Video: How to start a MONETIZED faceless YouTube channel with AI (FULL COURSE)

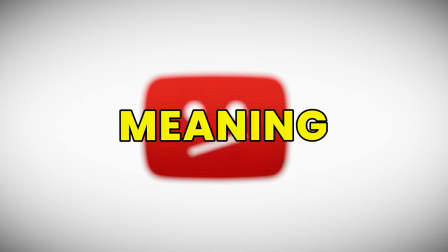And in order to find a really great track that isn't copyrighted, meaning you could use it for free on YouTube, head over to a website called Pixabay.
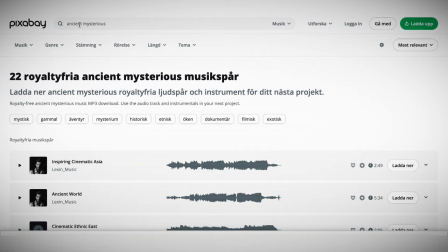Try searching for some keywords like ancient mysterious, and you'll get a bunch of suggestions.
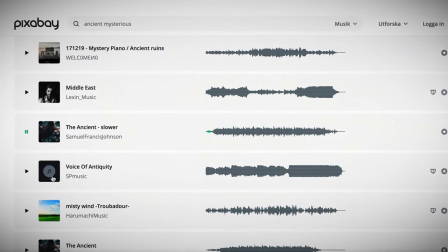I found this one that sounds really good for this type of video, so just go ahead and download the track you find.
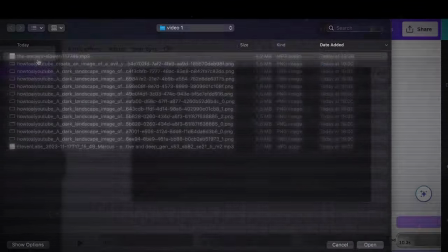And then do the same process as you did with the voiceover, just upload it and apply it to the video.
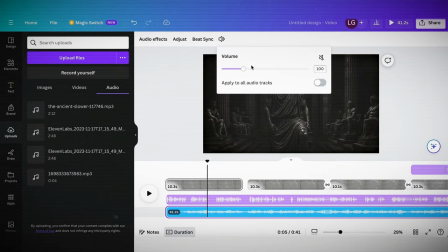Also, make sure to change the volume of the music so it doesn't take over the entire video.
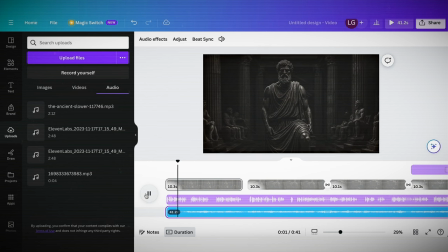Now let's listen to the clip once again.
In the quiet hours of the morning as the world stirs awake, we find ourselves at the cusp of daily...
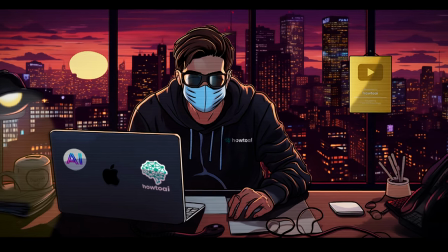The difference is huge. It's pretty much done except for one last crucial thing, subtitles.
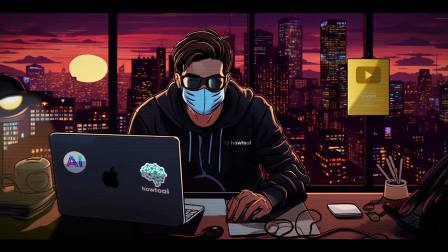Without subtitles for these types of videos, you're done for.
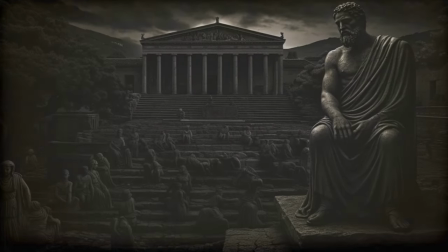Since the video doesn't consist of much video footage, we need to engage the viewer with text.
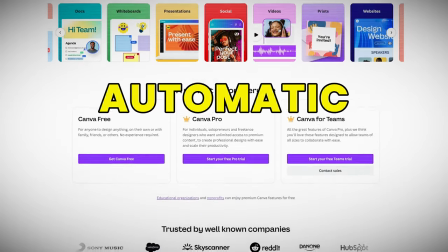Now, Canva doesn't seem to have any automatic subtitling, correct me if I'm wrong,
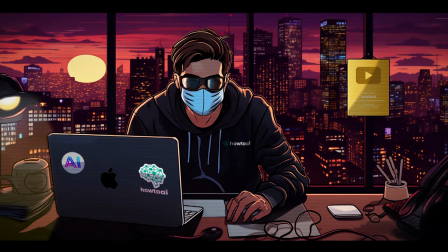but luckily I found another AI tool that will do really accurate subtitling in under 1 minute.
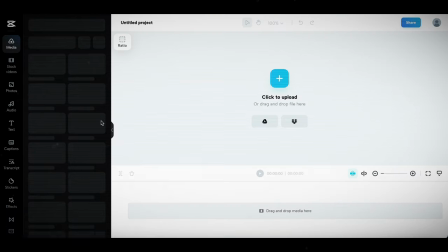It's completely free as well, no watermark, and it's called CapCut. Just head over to their website and upload your video like this.
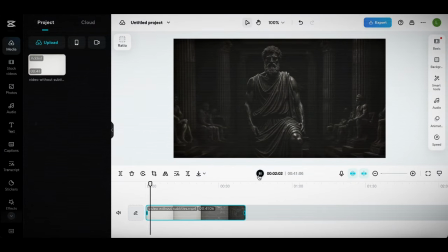Then you want to check that it's been uploaded correctly.
As the world stirs awake, we find ourselves at the cusp of daily...
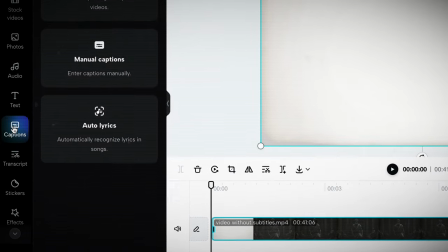Now, click on the Captions tab to the left, then Auto Captions, and then Generate.
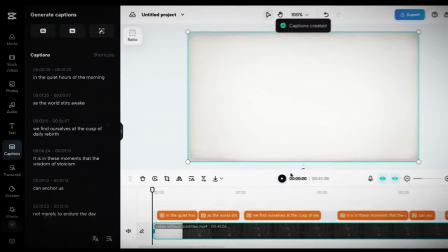You'll see that it has generated subtitles for the entire video, and they're grammatically correct as well.
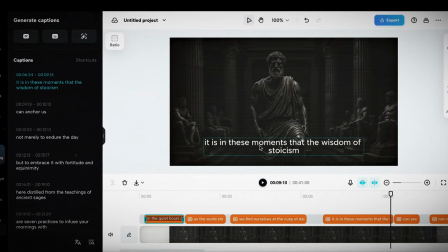I usually place them in the middle, and then we're going to change the style of the text.
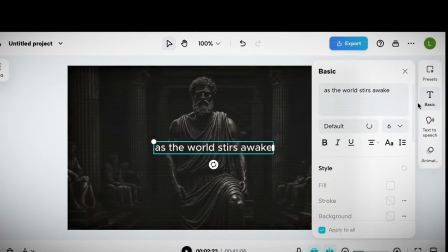So just click on the little T icon to the right, and you'll get some styling options you can tweak.
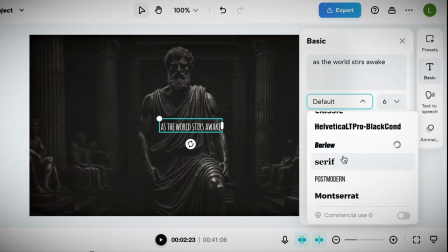I'm gonna go ahead and scroll down the textiles until I find serif, as that has some kind of Greek ancient feeling according to me. Then change the opacity a little bit so it isn't completely bright.
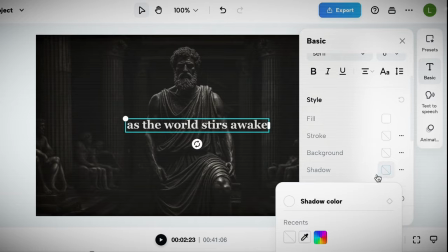After that, also turn on the shadow effect and make it black.
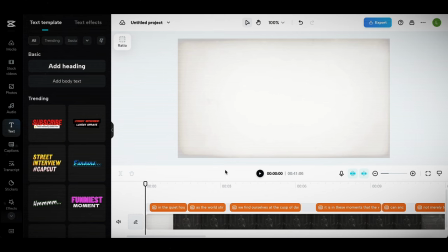That way the text will have a little bit more depth. Now if we play the video a little bit again, you'll see that it has a lot better looking subtitles.
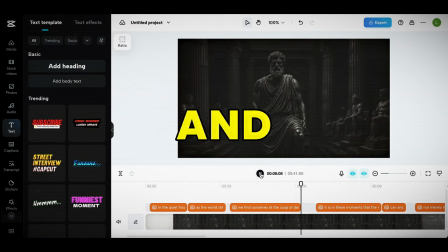All there's left to do is to export the video and download it. But this step is also very important.
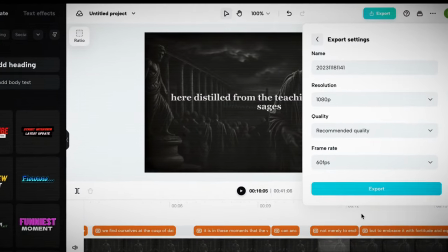Once you press export in the top right, you'll have to change the actual settings so that the video is the highest possible quality, as you can see here.
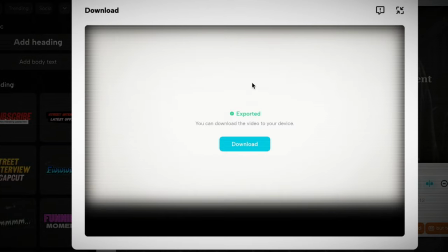Then just wait for it to load and download the video. Now you have officially created your first faceless video.
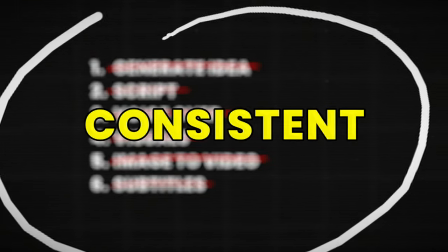And remember, the most important part is staying consistent and outperforming your competitors' quality.
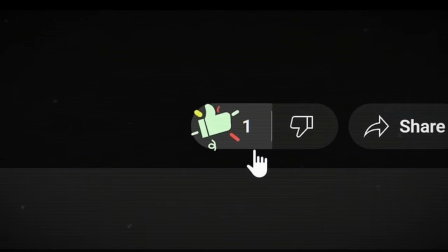Always keep that in mind. Other than that, drop a like and a comment if you found this helpful, and make sure to subscribe to my channel.
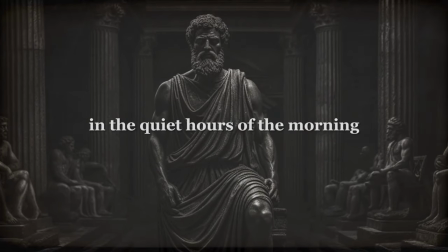Now let's take a look at the final product.
In the quiet hours of the morning as the world stirs awake, we find ourselves at the cusp of daily rebirth.
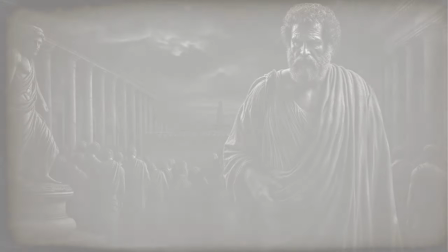It is in these moments that the wisdom of Stoicism can anchor us, not merely to endure the day, but to embrace it with fortitude and equanimity.
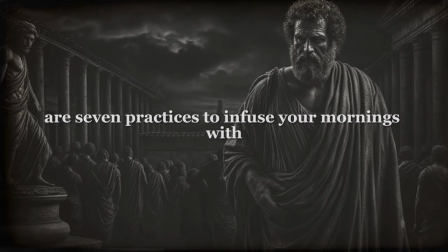Here, distilled from the teachings of ancient sages, are seven practices to infuse your mornings with the profound simplicity of Stoic philosophy.
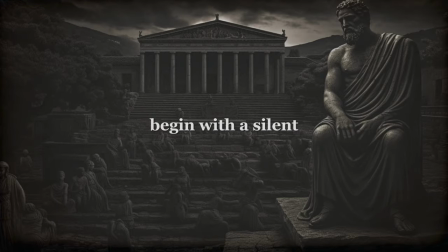Embrace the dawn with gratitude. Begin with a silent acknowledgement of the privilege to witness another day.
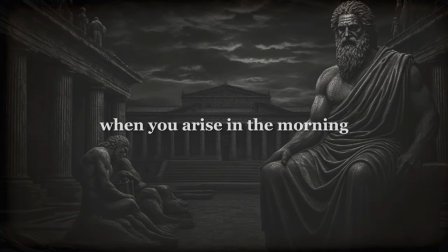As Marcus Aurelius, the philosopher emperor, counsels, when you arise in the morning, think of what a privilege it is to be alive.